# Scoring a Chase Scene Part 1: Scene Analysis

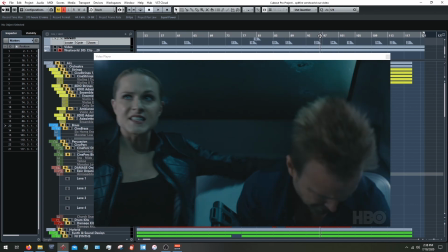32:51 one of our characters literally talking about increasing speed.
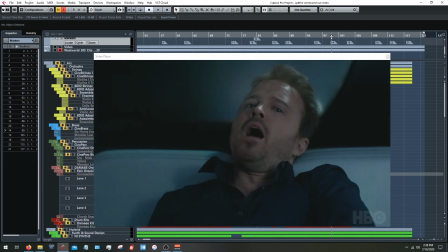32:57 We've got worried looks from characters, the sound of the vehicle sort of speeding up.
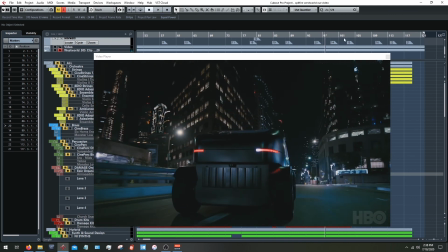33:06 90%.
And you can hear that pitch rising too. They have that effect in there.
More.
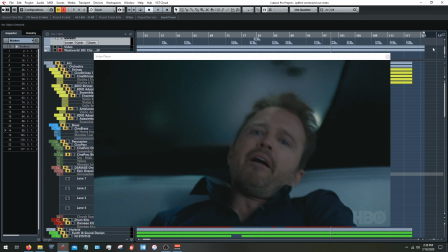33:12 94%. More. 98%.
So clearly a really obvious candidate for increase in dynamics, raising tension, and sort of building in your arrangement.
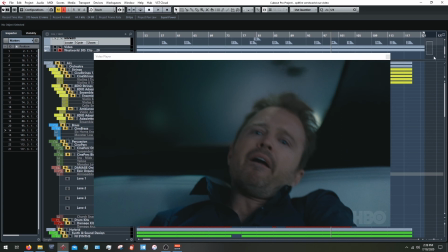33:26 Those are a ton of stuff to latch onto, and that should be jumping out at you for potentially something to happen there dynamically.
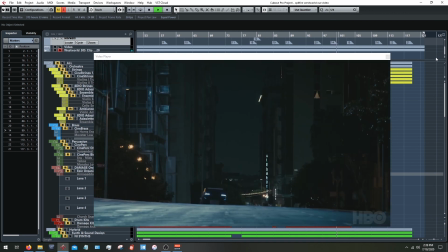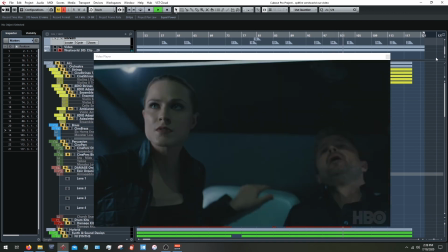33:40 Stop.
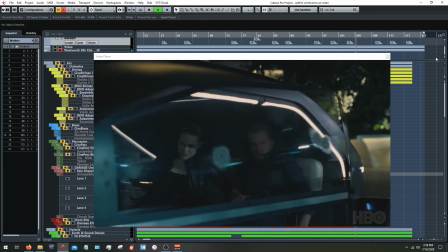33:45 Why the are we stopping? Okay.
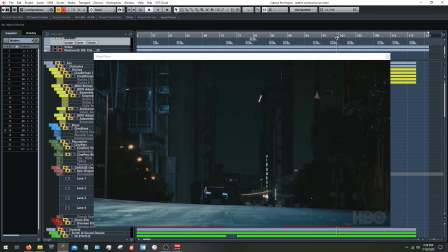33:49 And then obviously here, almost immediately after, we have the vehicle lurch to a stop.
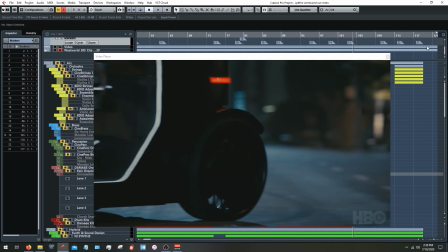33:57 We have a character say the word stop.
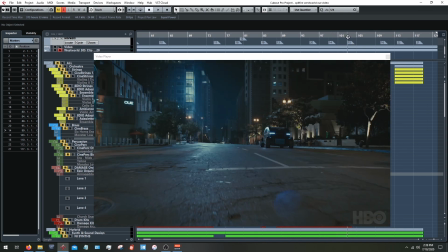34:00 Clearly some more input that maybe a decrease in dynamics is now what would be appropriate.
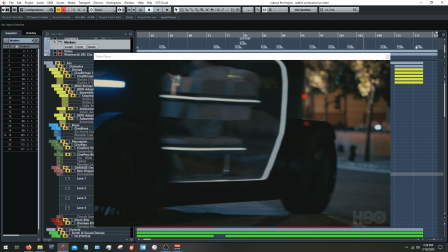34:10 And I wanted everything. It's interesting because as you can see, we're almost to the end of our scene. We have, I don't know, maybe a couple seconds left. Not a whole lot of time. And so you want there to be a feeling of resolution towards the end of the scene and
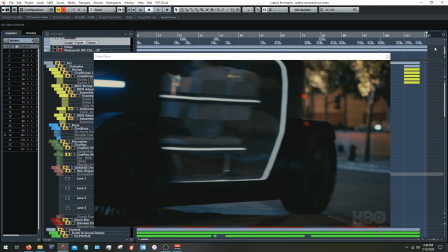34:29 accomplishment in the victory that's going to occur. And you want dynamically there to be something that fits. And usually it's at the end of the chase scene when the victory is, and you would kind of think that maybe the dynamics would fluctuate and then would peak out at the end of the scene.
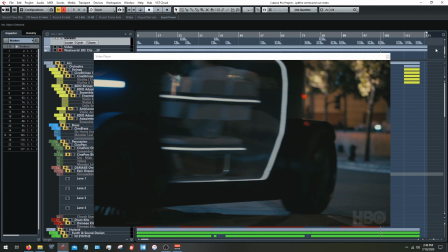34:48 That's when they would be at their greatest. But with this scene, there's a stop and a wait here.
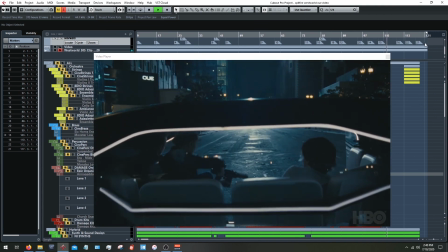34:54 Why the are we stopping? Get down.
They get out of the car and they kind of just stand really still for a moment.
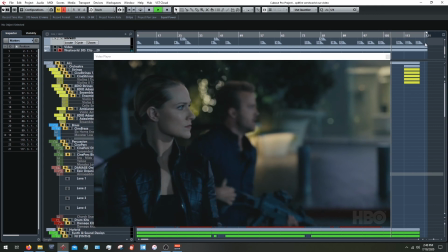35:00 They take a beat.
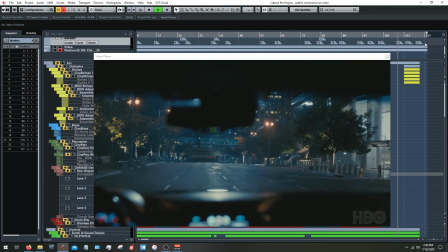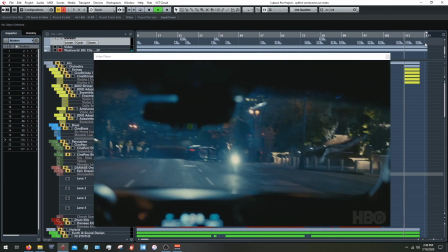35:10 And then, of course, the bike rushes in
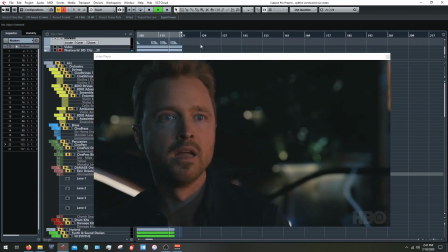35:16 out of nowhere, and we have our victory. And that's the end.
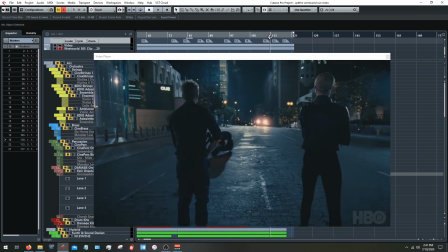35:22 So clearly the other explosion here is a good candidate for the dynamics in the scene
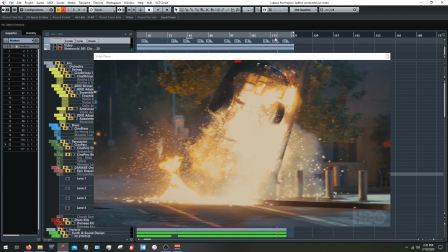35:31 to rise again. But, there's kind of some question as to whether or not this exactly needs to be the biggest dynamic part of the scene, if the most energy and, if the most energy needs to occur here,
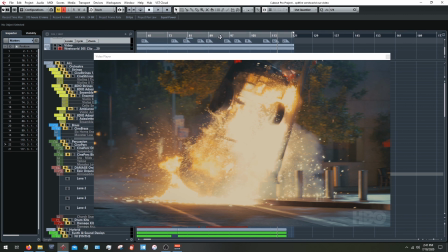35:51 or if it's okay to have occurred somewhere else, because you don't want the ending to kind of feel like a dud.
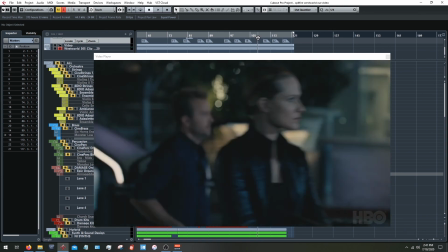35:56 But at the same time, there's a dip in energy here when they stop and wait and the other car is approaching before the bike emerges.
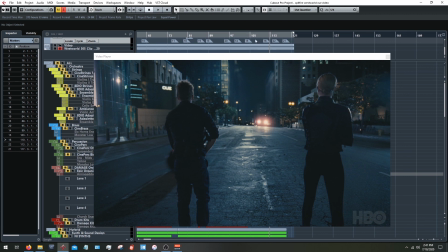36:05 And so you want to be kind of careful with that. And like I said, my approach here was to kind of stay toe-to-toe with the characters.
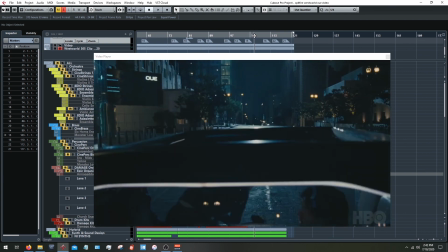36:13 And so to have the energy sort of super high during this period of kind of waiting here
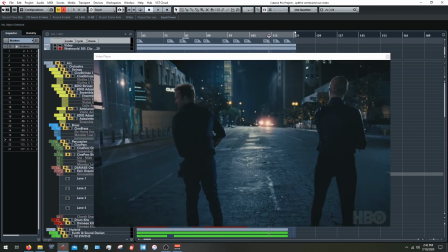36:20 and try to telegraph, hey, something's coming and they're going to win, I thought wouldn't be appropriate. I thought it was best if the dynamics of the arrangement kind of slowed down here along with the characters,
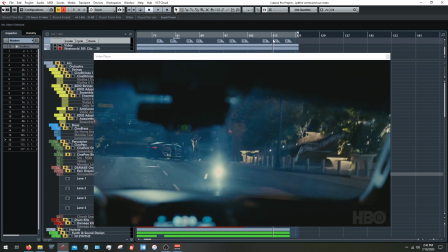36:33 and then maybe something rushed in out towards the end.
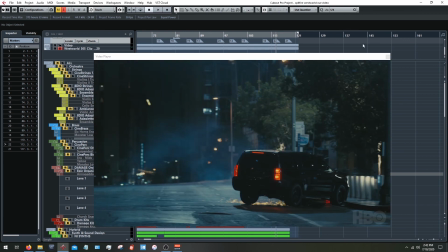36:38 And even though this is a piece of action, it's another explosion, it's very different because our characters are now safe. They're not running anymore like they were for the first explosion earlier. And there's a different energy to it.